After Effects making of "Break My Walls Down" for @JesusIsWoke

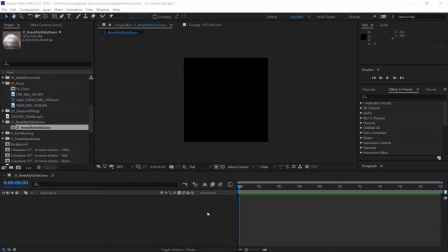Hey, so in this video, I want to create a devotional about those song lyrics, which I guess are by a guy named William McDowell. And those are the song Spirit Break Out. And the lyrics go, Spirit Break Out, break my walls down.
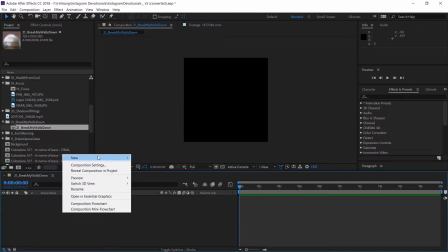So I want to have some fun with a
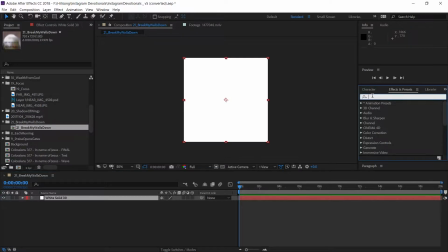kind of a wall breaking animation with the shatter simulation effect. So what I'm going to do first, though, is I'm going to create some text here that just says
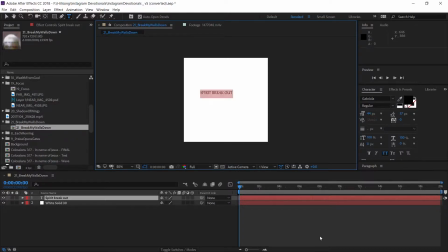Spirit Break Out. Do I like that font or do I not like that font? Let's see. So first of all, let's center it. It is centered. Let's physically center it.
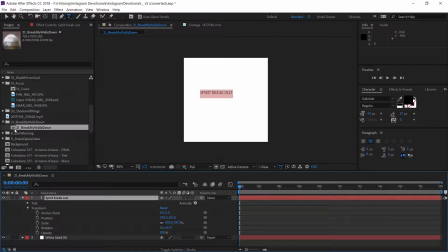Position. So this is at 720, so half of that would be 360, if I'm not mistaken. Yes, that is right.
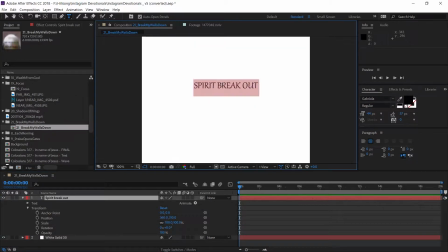Okay, and let's make it bigger and see what we feel.
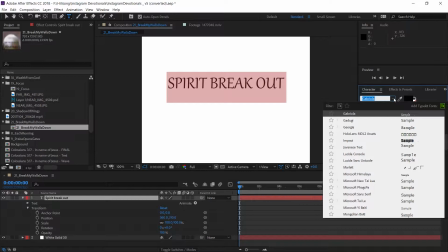I kind of want it to look like it's engraved into the wall, so let's look at one of those copper plate bold, maybe. Copper plate Gothic. All we have is that, really? Okay.
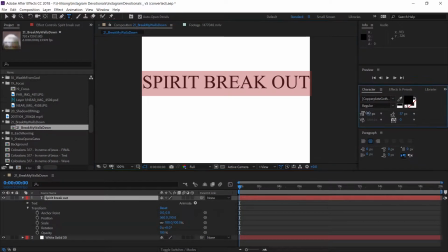I guess that works. And let's make it like another, like that. Spirit Breakout. Maybe we'll make it, maybe we'll make it on 3 separate lines.
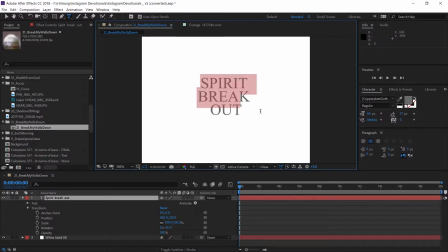And we can make, we can play around with the text spacing a little bit here.
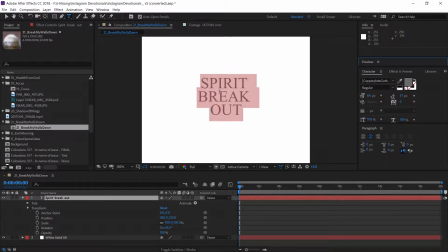Spirit Break Out. And we can also we can make it justify, but we can't do that now because of the way I did this box. So let me do this again. I want to copy this text. What I'd rather do is make it be like a box where you go, oh, sorry.
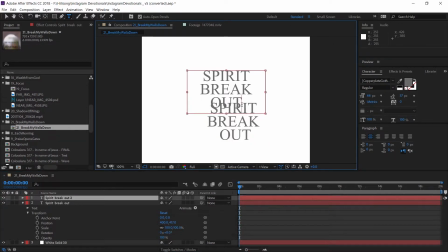There you go. There we go. And I'll delete this other layer. Because what I actually want to do, I think what I might want to do, I want to have the option of doing is this. I don't know if I like that. Okay, let's once again center this. It should be 360.
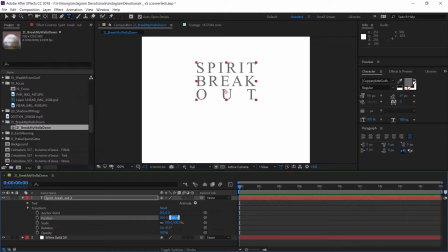And vertically, it should also be 360. Though this anchor point is in an odd place. That's better. Spirit Break Out. Do we like that or do we not like that? Oh, I see why that was like that. Hold on a second.
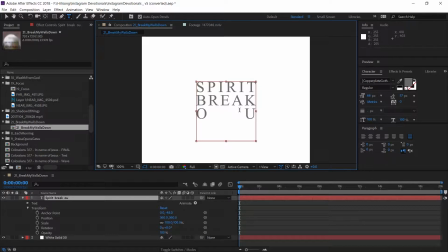End. T. Delete. Okay. So I can make this less tall. I think we liked it the way it was before, like that.
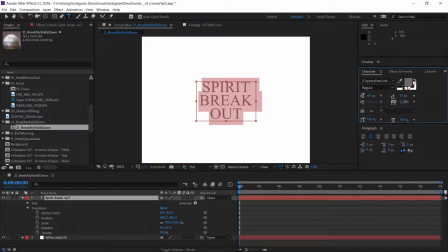That's fine. Spirit Breakout. And then I can make the text spacing a little greater, like so.
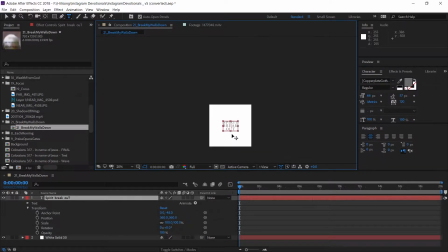By the way, happy Sunday, everybody. Sunday is the best day.
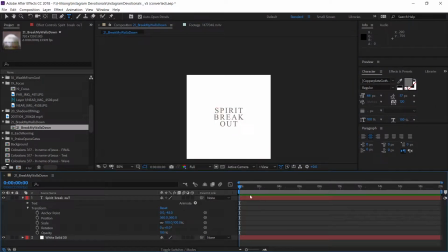Spirit Breakout. Yeah, I like the idea of it being kind of small relative to the size because we're going to kind of explode the wall a little bit. So maybe having people look a little more closely will give it more of a shocking, like, oh my gosh, value.
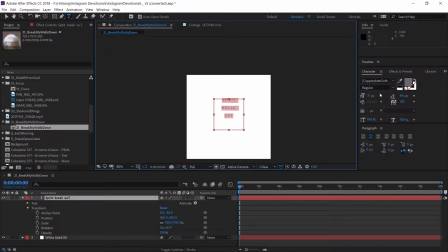Oh my gosh. Oh my gosh. Okay. Spirit Breakout. That looks very tasteful. I'm going to make that a little bit lower. Like that.